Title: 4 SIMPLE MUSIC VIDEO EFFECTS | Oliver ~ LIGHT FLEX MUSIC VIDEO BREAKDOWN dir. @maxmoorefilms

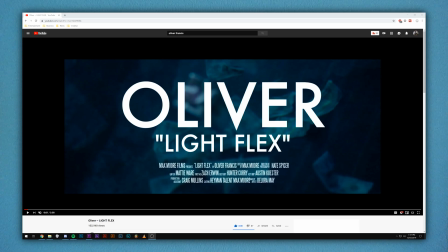Yo, what's up YouTube? It's Brian, and today we're going to be breaking down Lightflex by Oliver Francis. This music video is directed by Max Moore. To be honest, he wasn't on my radar before this music video, but he's definitely a talented director, so if you want to go check out him or Oliver, their links to their socials will be in the description.
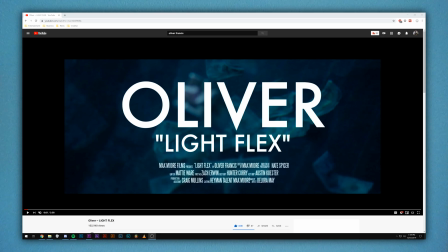Also, before we get into this music video, I just want to say that this music video is very minimal with effects, but the effects that are done right and can be applied to almost every single music video. So this tutorial will be pretty quick and simple, but there'll also be a lot of valuable effects that you guys can learn throughout this music video.
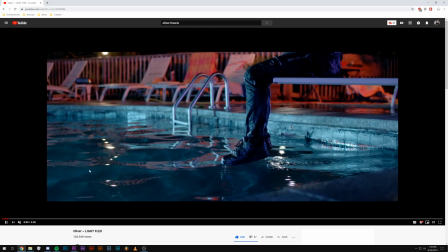So starting the music video, super cool here, awesome opening shot, love the colors here.
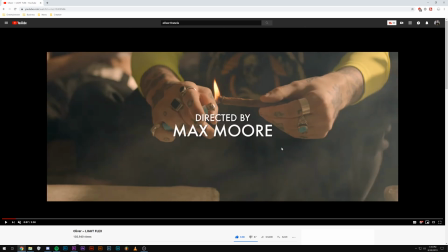So I believe there was a smoke overlay here, which looks really cool. It kind of enhances the effect of him smoking.
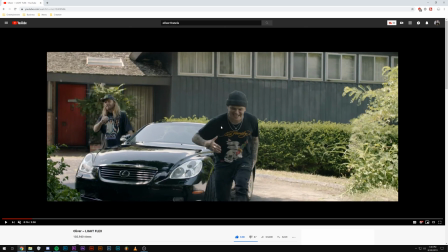And then we're introduced to the first performance scene. So I think this is super cool. He has a lot of different performance takes from this scene. He has one really close up, he has one far away, just like a bunch of different takes so he can cut to and make the scene a lot more interesting than it actually is,
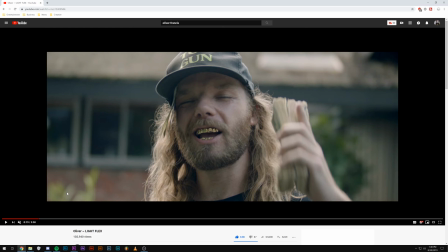because it's just a car parked in front of a house. There's nothing super special about this scene. And then here's one of the first effects, this little jitter effect he does when he raises the money to his hand.
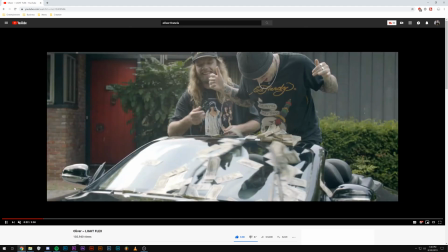You can see it jitters back and forth. It's also done right here with the windshield wipers and the money.
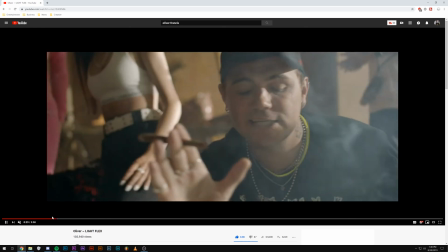On to this next scene. This next scene's super cool because they're just chilling in the house, smoking.
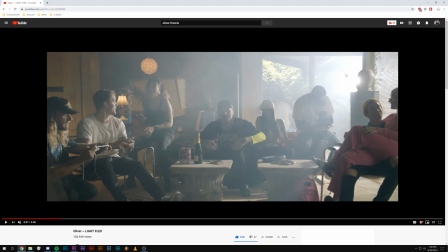And you can see he set up a little light here, or it could be the sun. I guess you can't really tell, but I'm imagining it's a light here. And the reason this is so cool is because they're all smoking in here. It's catching the smoke in the air. It just kind of gives it that smoky feel. He might have also just added a hazer or a fog machine just to kind of enhance the effect.
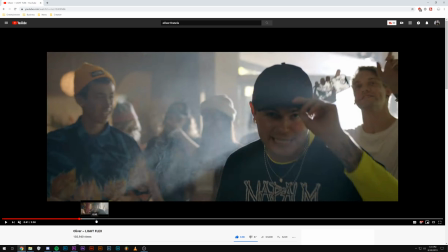There's that jitter effect again. Now we're just going to be skipping through the music video because all the effects here are very minimal.
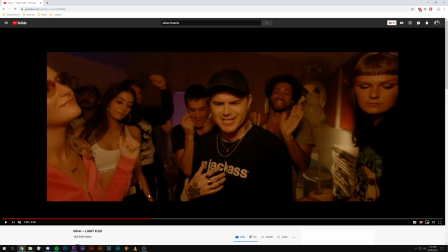There's nothing super flashy, but all the effects are done right. So here's another effect that he did.
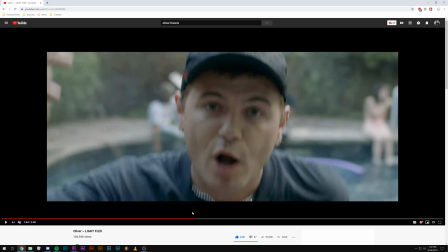He's just digitally zoomed in here, and then when the snare hits, he just zooms out.
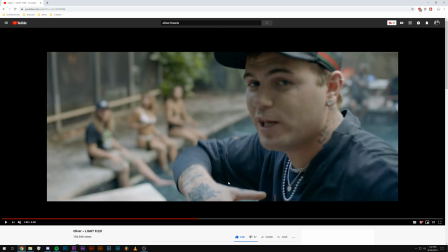As you can see there. You won't be able to hear because I muted the audio for copyright reasons, but when the snare hits, it just zooms out.
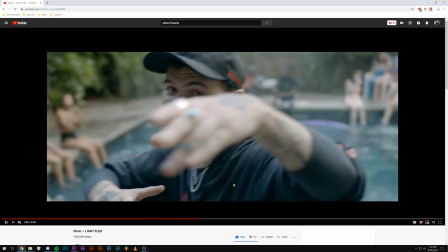So a lot of editing to the beat of the music, which is super cool and makes it more interactive almost in a sense.
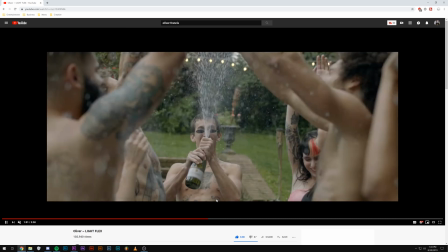And there's those jump cuts again I was talking about. It just makes the video more interesting. Skipping through the music video, it slowly transitions to night.
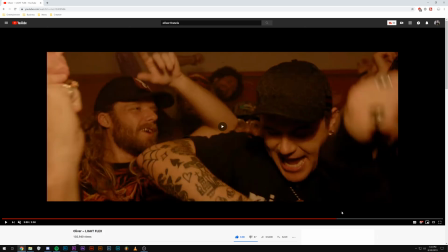The lighting out here is crazy. There's that effect again where it's zoomed in and zoomed out.
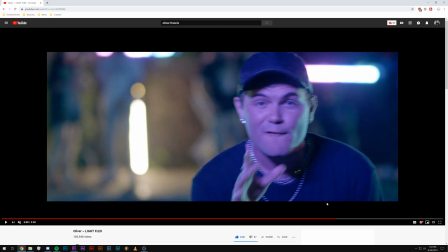And then right here is where the hi-hats roll, so he just flashes back and forth between two frames, or between two scenes.
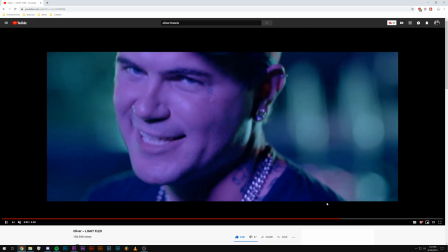So you can see right here. See this shot right here, you can't tell if there's an overlay or not.
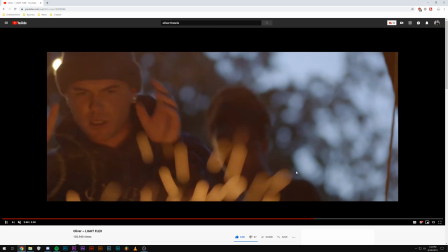I could imagine there might be one, but there also couldn't be. It just kind of made me think when like all those flames came up, it was an overlay, but it also could just be the real fire.
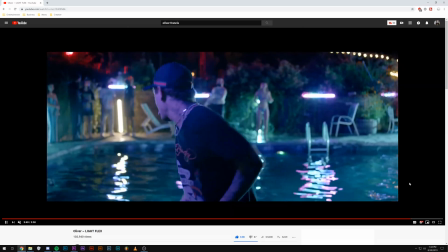And then the way he ends the music video is Oliver jumping in the pool,
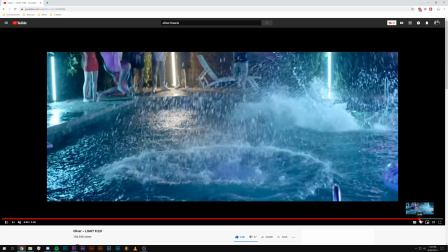and then back to that original shot of Oliver sitting on the diving board.
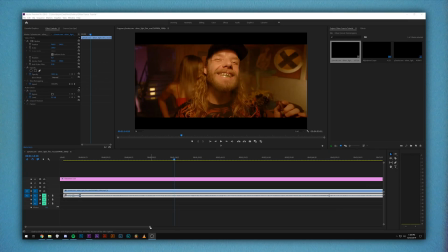Super cool shot here, one of my favorites of the whole music video. So now on to Premiere, I'm just going to be showing you guys how to do that jitter effect, the pan and crop, the hi-hat roll effect, and maybe some slow-mo or something really simple.
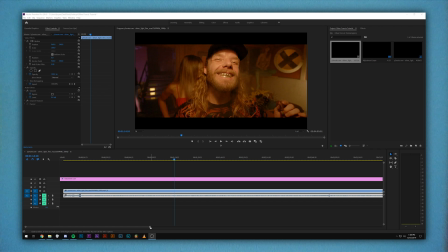These are just effects that you can use on every single music video to enhance the energy and the feel of the music video. So if you want to use the jitter as sort of a transition,
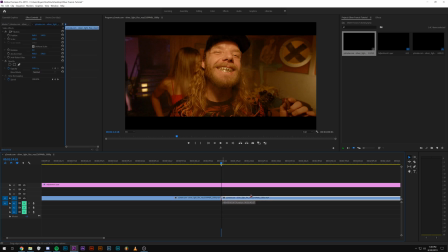is what he did in the music video, go to the last frame in one of your clips, and then go one frame, zoom in here real quick, cut, and then go to the next frame and zoom in.
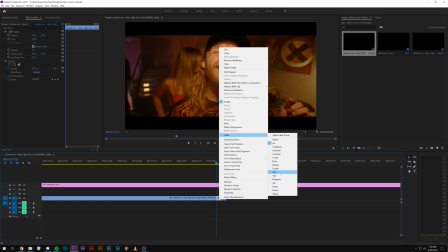And then to make this a little easier just to visualize, I like to change the color of one of them just so you can see the pattern,
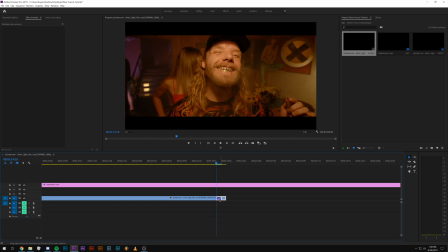and then highlight both of them while holding Alt,
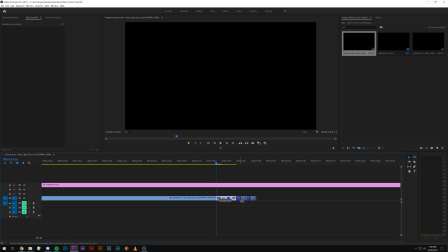drag it, and then highlight all four, holding Alt, drag it, and you can do this as many times as you want.
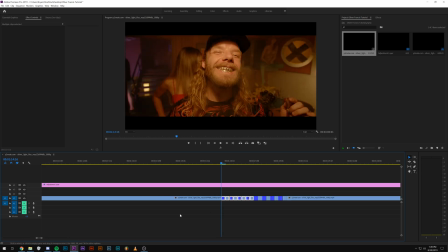And you can make this as long as you want or as short as you want. So you can see here's the effect, and obviously the more movement in the clip, it's going to make the effect a little bit better just because there's more contrast in between the two frames. So this one looks pretty cool.